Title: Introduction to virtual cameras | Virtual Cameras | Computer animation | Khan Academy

Hi, I'm Patrick Lin, the Director of Photography for Camera on Inside Out. And I'm Adam Habib, Camera Lead on Inside Out. This lesson is about cameras, the art of using them, and the science behind them.
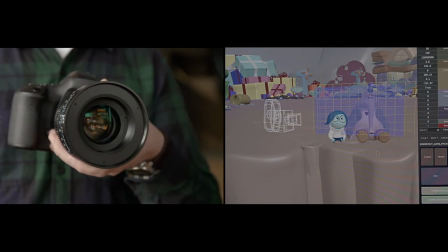(0:14)
We're talking about physical cameras first, because the virtual cameras we use to make our movies are modeled after the real thing.
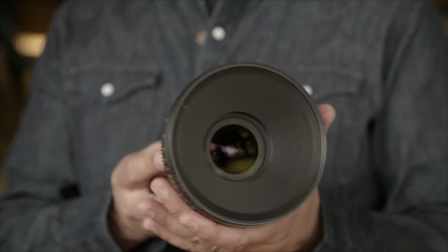(0:20)
First, let's talk about lenses, the kind of lenses we put in front of the camera, and how we adjust the amount of light that is traveling through that lens affects the image we record.
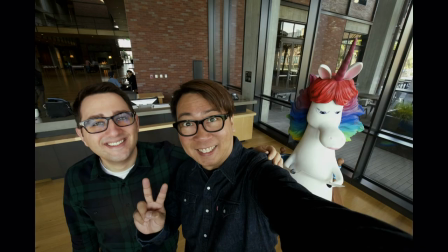(0:29)
Cheers! For instance, for this selfie, we used a wide-angle lens.
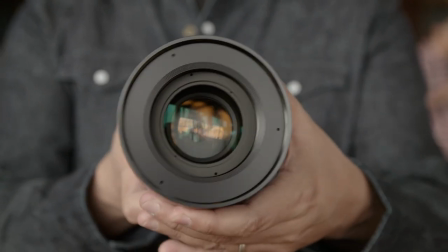(0:34)
If we change out the lens for a narrower, long lens, like this 75mm, the picture will look very different.
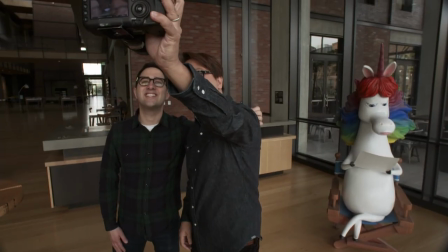(0:41)
Smile.
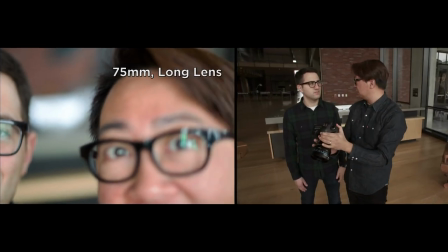(0:44)
Whoa. We're barely in the shot. Looks like we've moved the camera, but we haven't. In fact, to get the environment and ourselves in this shot with this lens, we have to move the camera a lot. Hey, Sylvia. Hi. Do you mind taking a photo for us? Sure. Were you guys trying to take a selfie with this long lens? Maybe.
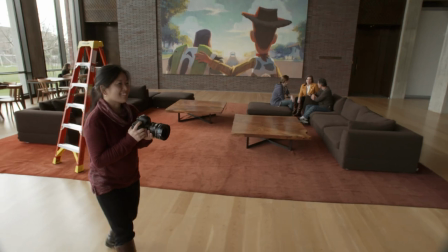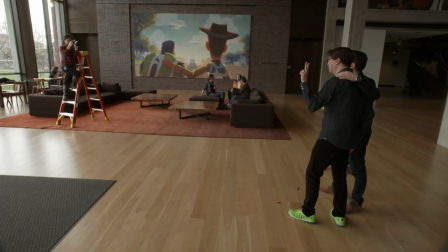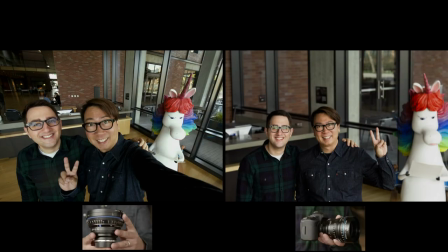(1:15)
Good thing they had a ladder here. Now that the shot is composed the same, you can see what else changes about the image because of our lens choice. For instance, notice what is in focus or out of focus. In the wide-angle image, almost everything is in focus.
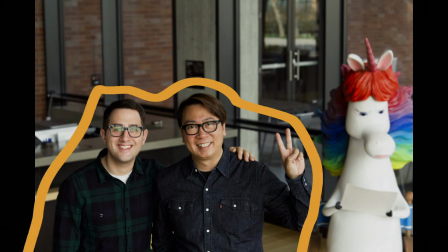(1:29)
And in the picture taken with the long lens, only a small part of the image is in focus. Another thing that changes is the feeling of perspective in the image. This means how close or far away the objects appear.
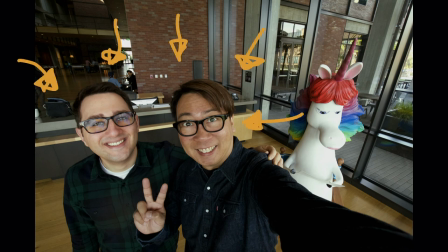(1:40)
In the wide-angle shot, when the camera is closer, the nearer subjects appear a lot bigger and more remote objects feel farther away.
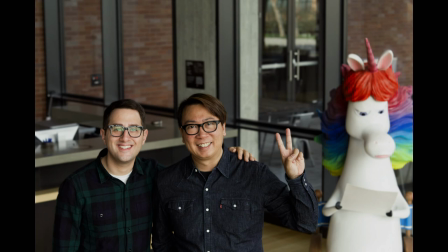(1:47)
In the long-lens shot, when the camera is farther away, there appears to be less distance between the nearer and the farther objects. Every choice you make with the camera changes the feeling of the shot. And our job is to make choices that support the emotion of the story. Let's go show them how it worked on Inside Out. This is the virtual camera we use to make our movies.
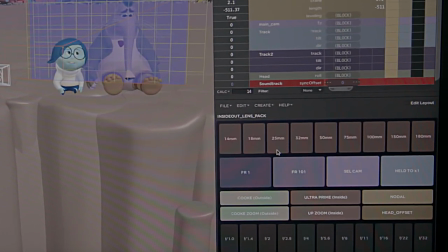(2:06)
It has interchangeable lenses just like the camera we used to take our selfie. So depending on the lens we use and the placement of the camera, we should see a similar effect on the image.
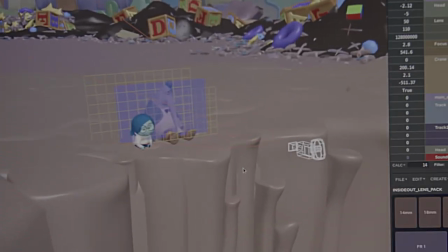(2:15)
Here's a shot from inside out that is compositionally a lot like our selfie. Let's start with that same wide lens we used for the first selfie, the 18mm.
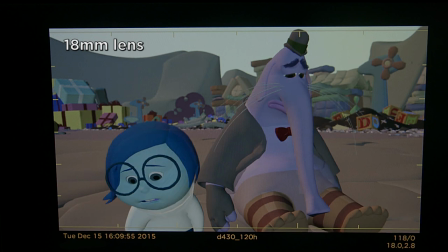(2:23)
It looks okay, but we don't want to choose a lens just based on what we can fit in the frame. We want to ask ourselves, what is this scene about? The core of the scene is about empathy. So all of our decisions in framing, composition, staging, and lens choices should be guided by that idea. I think I'll try the 50mm lens.
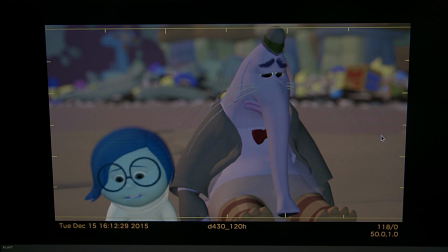(2:42)
Using this lens and adjusting the depth of field, which determines what's in or out of focus, I think we'll get the right look.
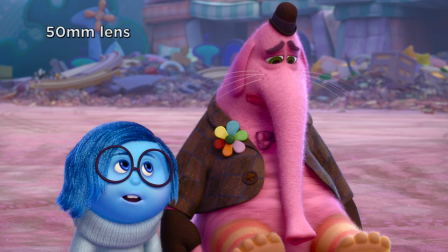(2:49)
An image that focuses on the characters so the background just falls away.
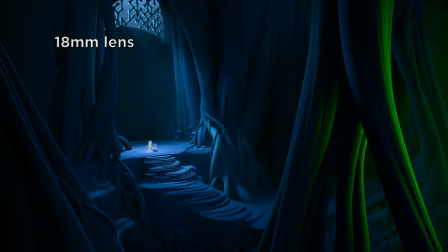(2:53)
There are many different feelings we support through our camera choices. fear, happiness, insecurity, wonder.
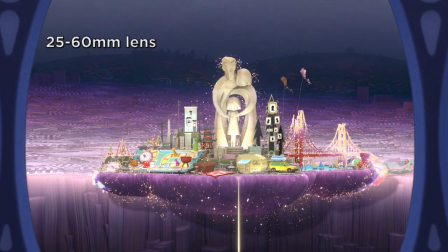(3:02)
In each case, we thought about how we could use the camera to amplify the emotions we wanted to achieve in that scene.
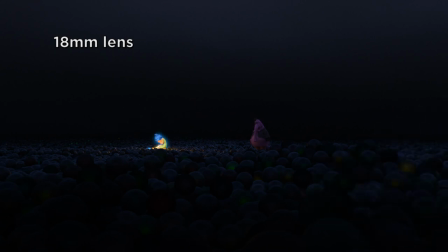(3:10)
There is a lot of cool stuff to learn, so stay with us.